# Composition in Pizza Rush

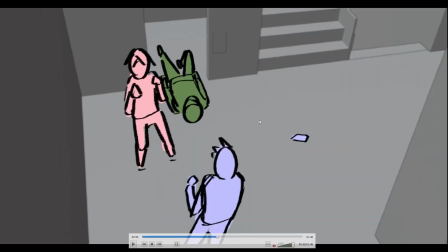So our focus is now on the left side, other than just a few microsecond attention on the phone, dropping, and all that stuff.
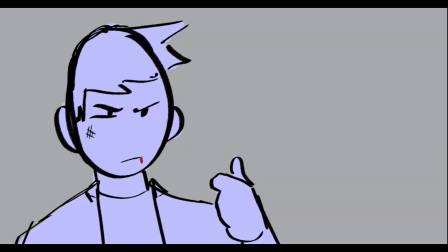So we have this shot after that. So it's not much of taking attention like, oh, left, right, right?
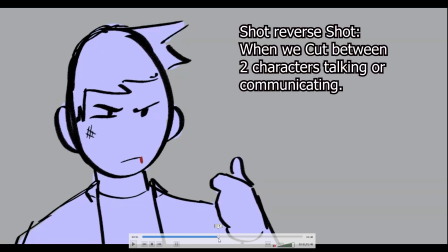This time, it's a shot reverse shot. It's a common practice for every dialogue sequence or scenes, I guess.
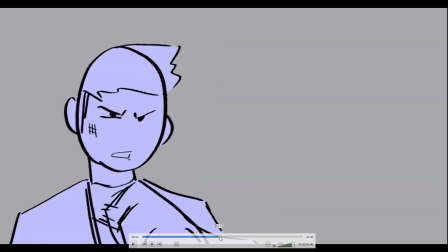So there's a character on the left, and then there will be a character on the right. They talk, they right, left, things like that.
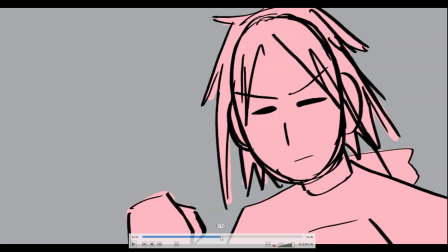But here, it's more of a, oh, I'm gonna fight you now. So it's a, it's it's a tradition for every fight scene.
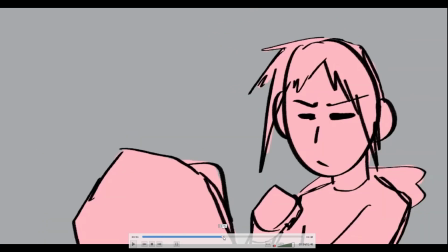You'll see this a lot, and you probably have already ignored it. They do it a lot of the time.
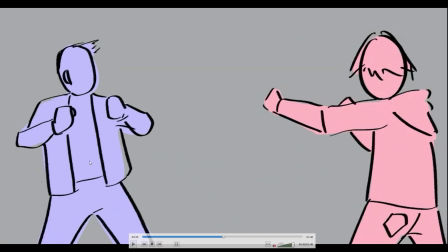Now this one here, our protagonist pushes through, so we'll play this.
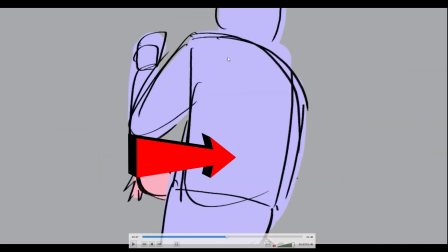Goes to the right, and then he flips and slides or hops towards the right side of the screen or towards us in an angle,
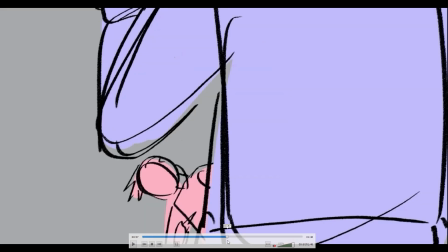and then cut when he was like here, right? Because if we're following our character from left to right, we cut here, our eyes would be on the right side now.
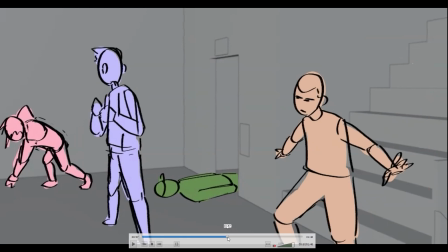Now we see, oh, there's a new character arriving. This is the yellow guy a while ago. So now our focus is on him, and he grabs his knife.
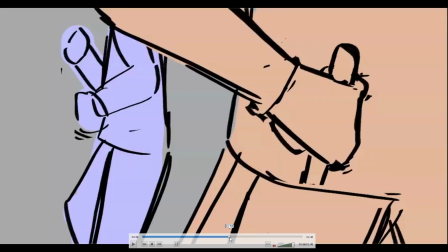Of course, I cut so to give the focus on that specific area,
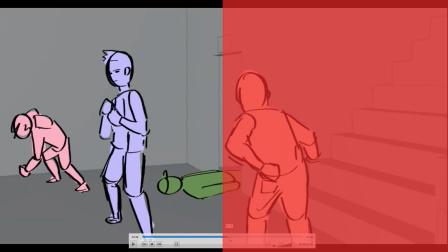but initially what I have here, or what I had here in my storyboard, was that he just pulled a knife there.
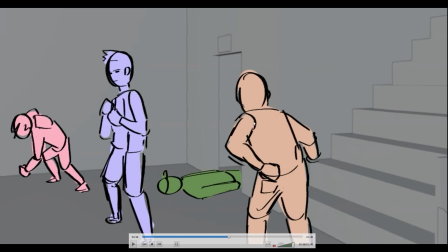But it's not really clear since it's what do you call this, a long shot or a full body shot, and sometimes movement like this small doesn't really show
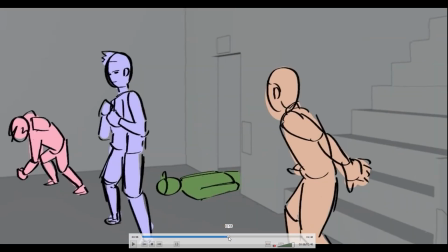what is happening unless I give an emphasis of it like this.
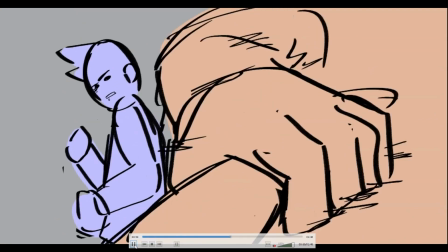And also I just wanted to flex my animation skill. So there you go, I showed this, and now we have that.
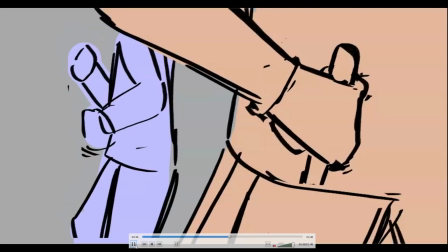So we have a lot of things going on here in just a small amount of time. Pull the knife, we have an expression on him.
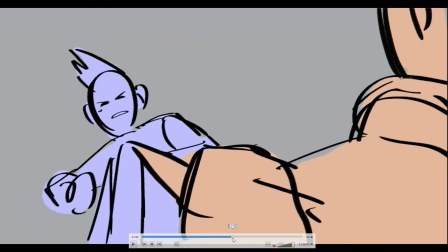He's still on the left side, and then he flips the knife and tries to swing it at him.
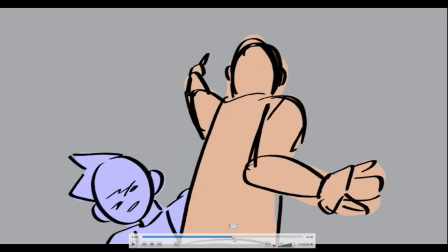Of course, he dodges it. He goes down. We then slow-mo here, slow-mo.
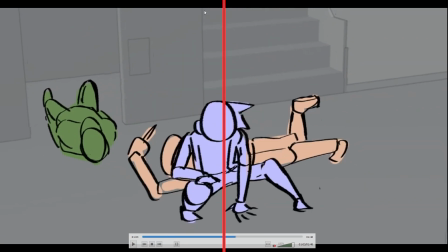Now he's somewhat on the right side. This could be a point of reference, this edge of this wall, showing that he crossed a line or something like that. But it's not much more of it's not like a theme. It's not like that.
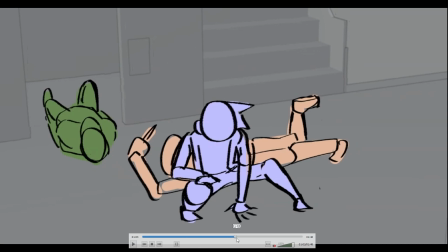It's much just like a recognizable thing that, oh, okay, that's happening. It's not really a big of a deal, is what I'm trying to say.
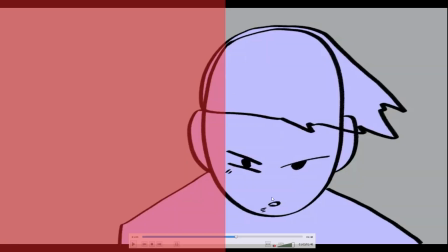So now he's on the right side. Now there is some few things here.
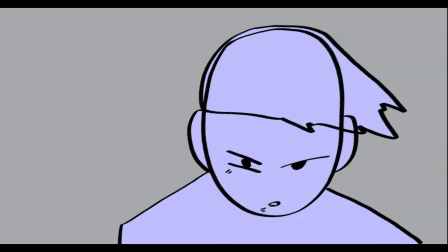This is much like a breather for every action sequence where there is like much action. There's always this happening and all that. So you want to put a breather in which you want to give your characters some time to react, some time to breathe, and also your audience.
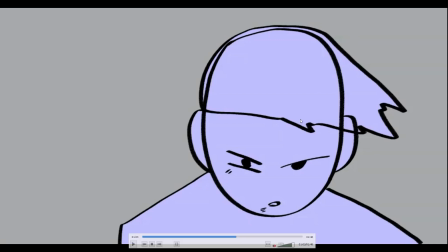But now he's on the right side. What does that tell us? There's two things that it tells us. First, it probably tells us that he overcame the obstacles, which is the bad guys, right? Second, it could be that it's off-putting because we always see him on the left side. Now he's on the right.
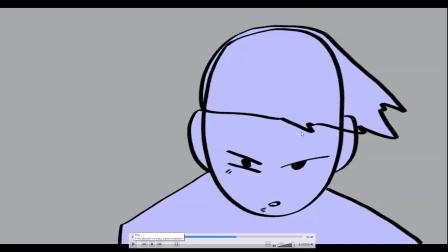What's happening? So yeah, there is some tension still, even though we see him relaxing or putting his guard off.
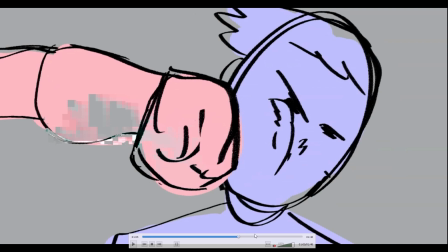And then he looks on the left, and then he gets punched.
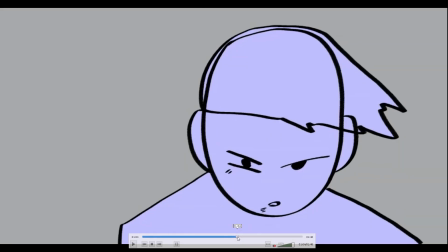Of course, it seems like it came out of nowhere because I didn't put recognition to it.
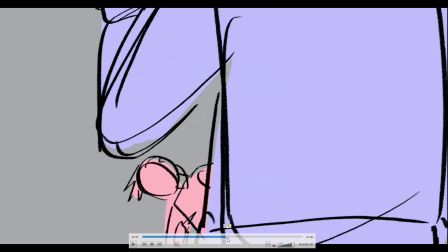That's because I want you guys to figure out what's going to happen. So of course, when this is happening, this shot, we see him on the left.
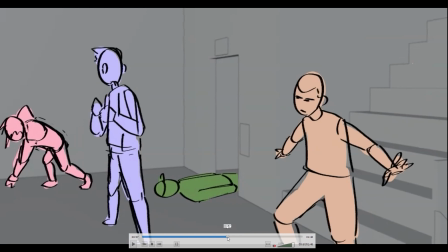So of course, we're going to expect him on the left. This is only obvious if you're rewatching it or if you're taking notes of it.
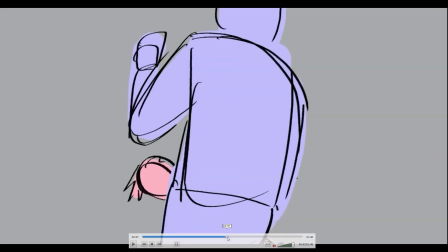But again, I don't think it's that much confusing given that we have enough time to recognize, like, we have 4 characters.
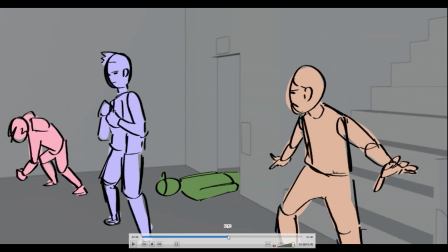And if you do read from here, going off on what was happening around here,
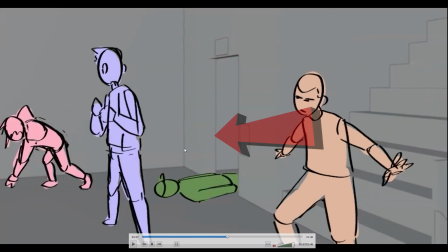of course, we're going to go right, and then we're going to read what's going on just for a few seconds, because there are colored, and it is easily recognizable that, oh, this character, this character, this character, this character.